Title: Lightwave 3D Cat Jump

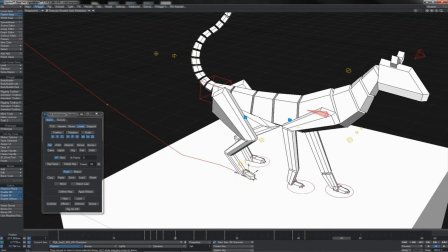There we go. Yeah, I'd say that's good. So let's just look at what's happening on these rear legs then when he starts to sit. What we want to do is start to flatten out the foot portion, the metatarsal portion there.
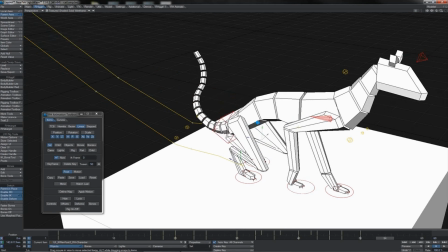So let's key it here, and then as his butt comes right down, let's just switch to our side view,
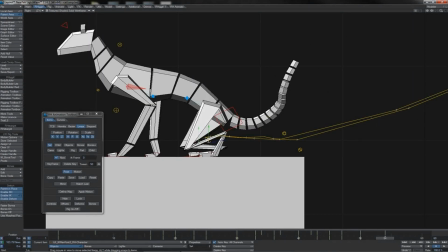and there we'll do that to bring the knees down a little bit there.
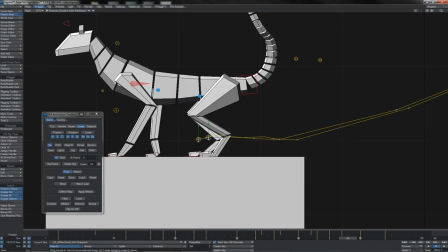We should have nice action like that. Okay, so I think I'm happy enough with that. Perhaps those knees are coming a little bit too low. Yeah, something there. Okay, so that's all looking pretty good to me, I think.
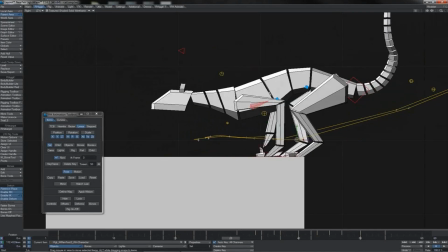Let's double check the land and roll over the pause there.
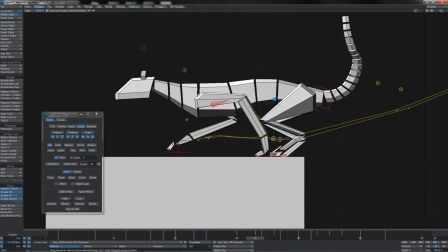Yes, look at that. It's a nice little timing between, of course, this left side front leg and the left side rear leg there.
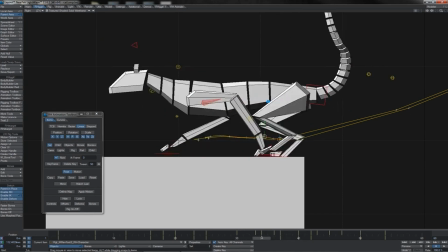See how they click over one another as he's just slowing himself down.
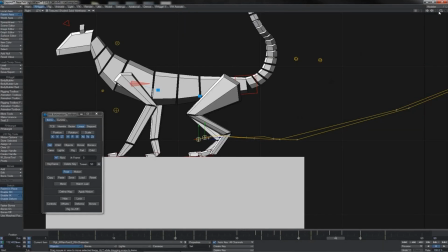Looks really nice. Okay, pleased with that. I would say at this stage for our linear pass,
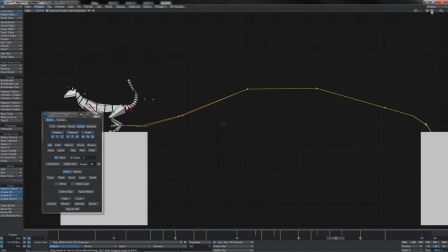we are probably pretty much done, at least for all these major parts of the motion.
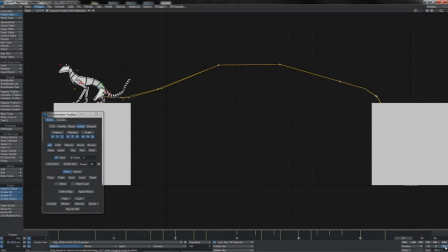So let's watch the whole thing through, see if that's looking nice, which I do believe, I think it is. I'm still not sure about how he goes into the sit down. Maybe we'll look at that in more detail once we get on to splining. It might just be the linearization that makes it look weird, but I guess we'll see.
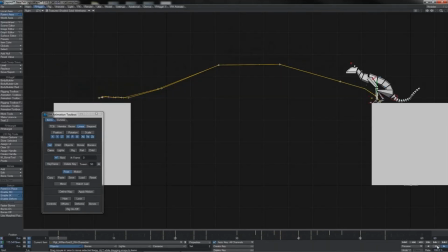So for the most part, I am quite happy with that. I am going to make a couple of, just one little change here, which is the sort of action on these rear legs as he's coming in for the land.
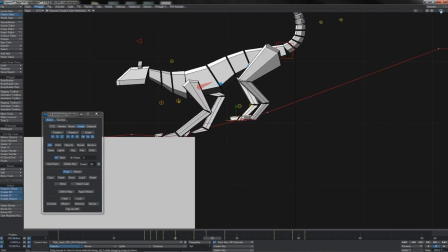I am going to push those sort of a bit more forwards, specifically on this frame here, just one frame before the landing.
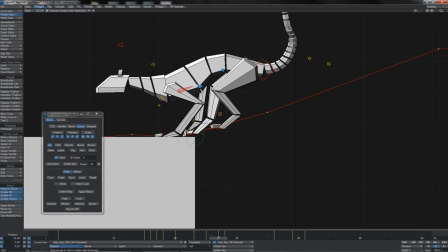So we're going to have this foot there, really reaching in, and just dodge it down somewhat there. Have this foot also reaching in, but not quite as far forward. There we go.
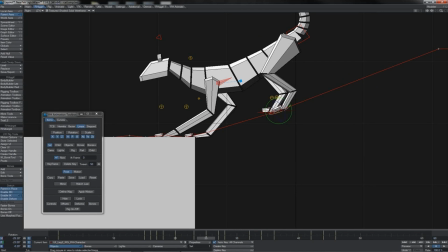And then on this frame here, I'm again going to dodge this foot down somewhat so it's not completely level, and I'm going to start bringing them both forward again, so he's creating a reach
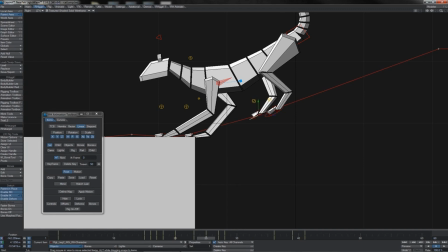action on his rear legs like this. So he's anticipating, you know, them coming down and making contact.
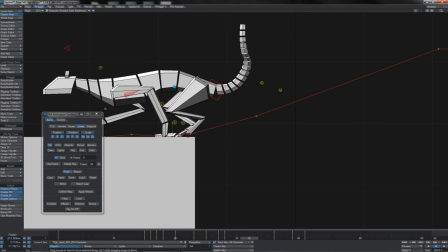So there we go. I think that looks nice.
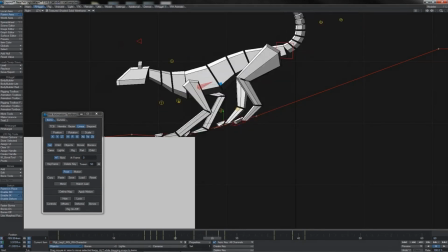Now you see his really starting to pull his, it's partly the impact force of him, you know, taking the weight on the front limbs,
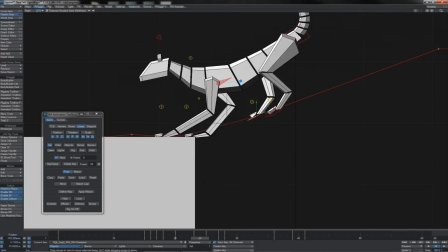but it's also an intentional anticipation as he pulls his rear end forwards to try and get those rear legs making contact.
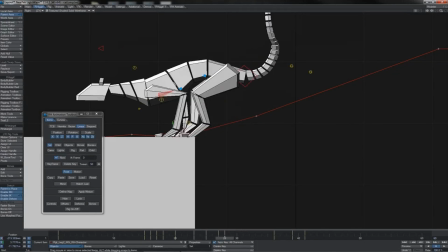They're not just now landing passively, which I feel they were doing a little bit before.
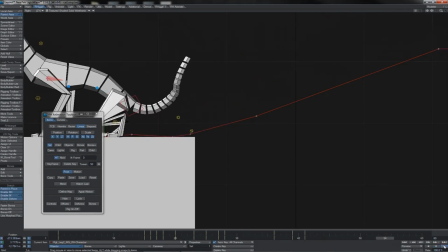Let's have a little look at full playback and see. Yeah, I think that looks better.
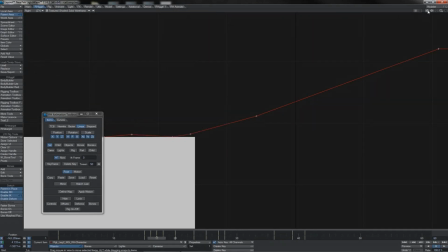You can just about see it. It's very subtle, but it does play nicely. I'm also going to come back to his lift off here and do something with the rear feet.
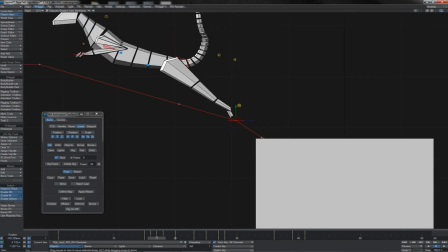Of course, working a lot as we have in the side view here, this is something that's been missed.
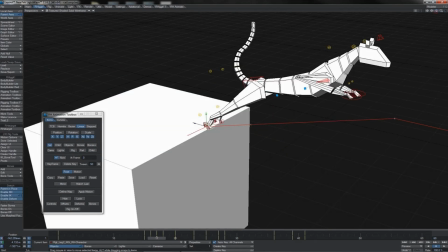But if you ever watch a cat as he's jumping and lifting off,
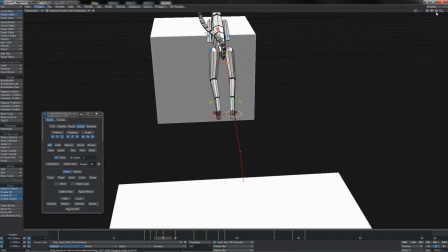when they come up like this, you will find that what their feet do, their rear legs do, I should say, is they do this proper spread eagle thing. They go right out like this, kind of like a frog almost jumping. To observe this, you really do have to see them from behind, but if you just look around on the internet,
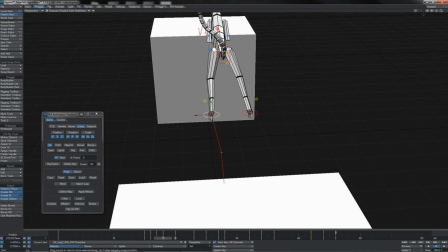and you will find, you know, pictures and video and so forth.
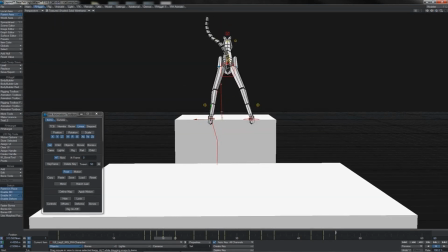They do this spread eagle leg thing as they propel themselves forward. It's actually quite comical in appearance. So what we'll do is we're going to see that they're both on the edge at 16 and at 17 here.